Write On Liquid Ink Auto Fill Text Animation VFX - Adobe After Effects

Hi, Jake here. So I was browsing my Instagram feed. I saw this really cool effect of this guy with the ink text reveal, and I thought it's really cool.
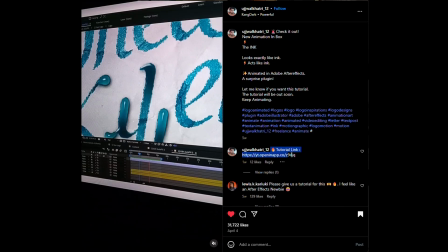So I tried to see if he posted a tutorial on it.
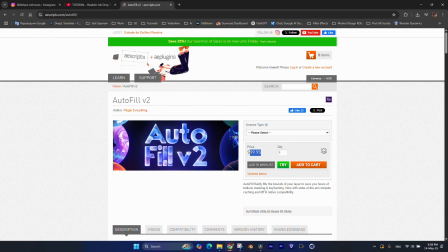Good news, he posted the tutorial, but unfortunately he used a paid plugin, which is autofill, and as you can see, it's paid plugin. And I thought to myself, can I make something similar using just built-in tools of Adobe After Effects? And I've come up with this animation.
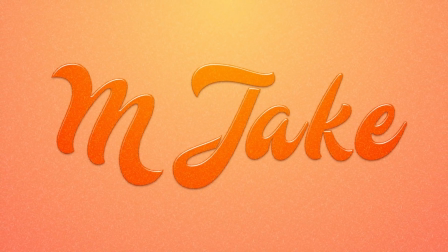So mine is more like a liquid water kind of effect, which colorizes the paper.
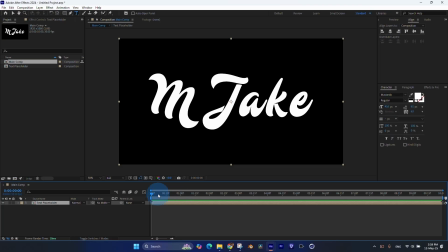And now let me show you how I've done this effect. Okay, so first I've created a text and used Mostarda font.
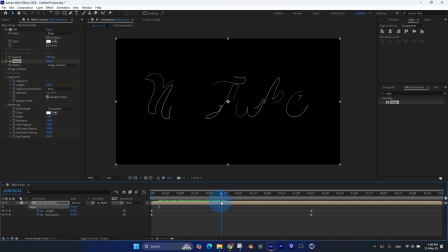Then I've pre-composed my text and applied a Vegas effect on top of it. I've set my segments to 1, and by animating length and end opacity, I've got the animation of reveal of the text. Then I've created a 3 copies of this kind of animation.
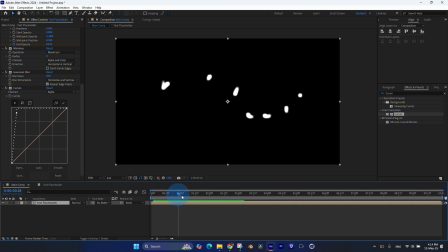First one really short, these kind of lines, which represents the highlight tips of the ink liquid. Then I've created more longer lines to blend the colors of the tip. And finally these really long lines, which will represent a wet spots on our paper.
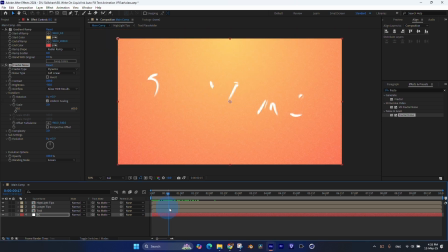And then I just created this simple solid with the gradient and paper texture using fractal noise.
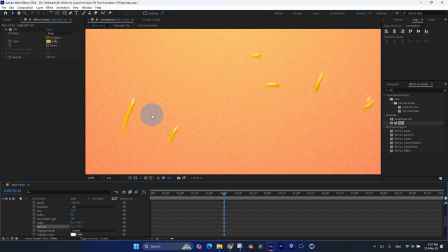I've added bevel and emboss to my short lines as well as to my longer lines.
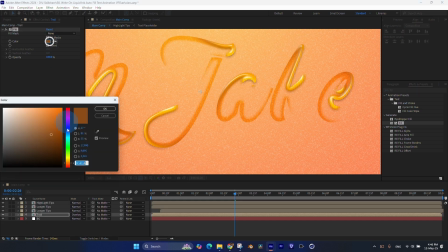I've colored using fill in a bit darker tone. And these really long lines, I've also set the color a lot darker.
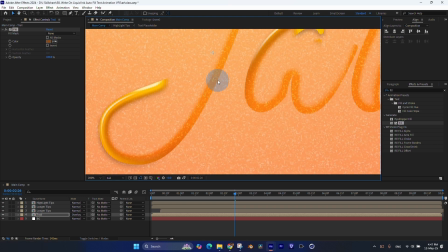And blending mode I've set to overlay. And to get the fill animation of the text itself, I've used simple choker effect.
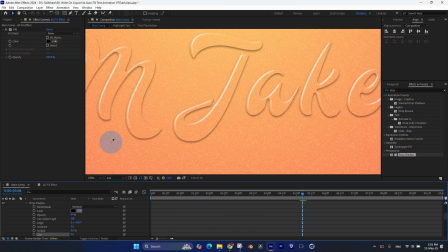Then I've dropped into my main composition.
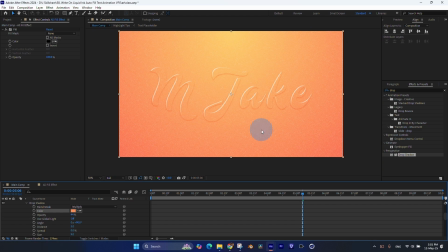Also, I've applied bevel and emboss effect, made the text black and set it to screen, so I would get only highlights.
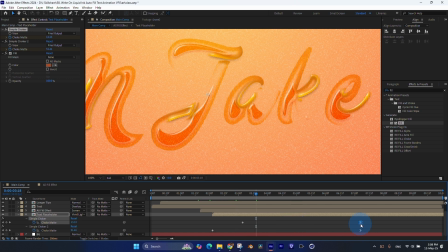And finally, I've combined all of these techniques together and added a bit of camera movement. If you want step-by-step class how I've done this effect, you can visit my Gumroad page. Link is in the description. Directly to this class, which costs $10. And consider also to check out my Gumroad subscription, which costs $20, but you'll get access to all my products on Gumroad.
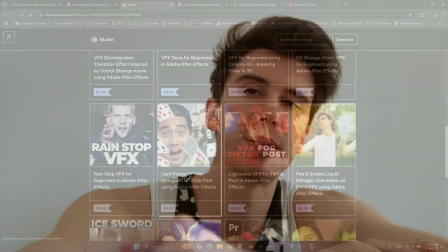All Adobe After Effects and Premiere Pro templates, as well as all my video courses on AI,
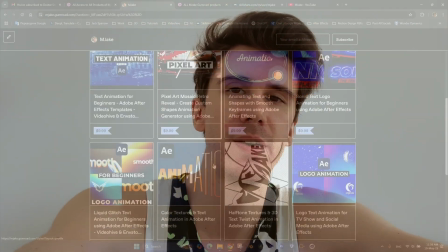text logo animation, VFX animation, VFX, motion design backgrounds, and even more. So consider to follow the link in description, which will be called Gumroad membership. And just for $20 a month, you'll get access to all of my work which I've done in past 5 years. Thank you for watching.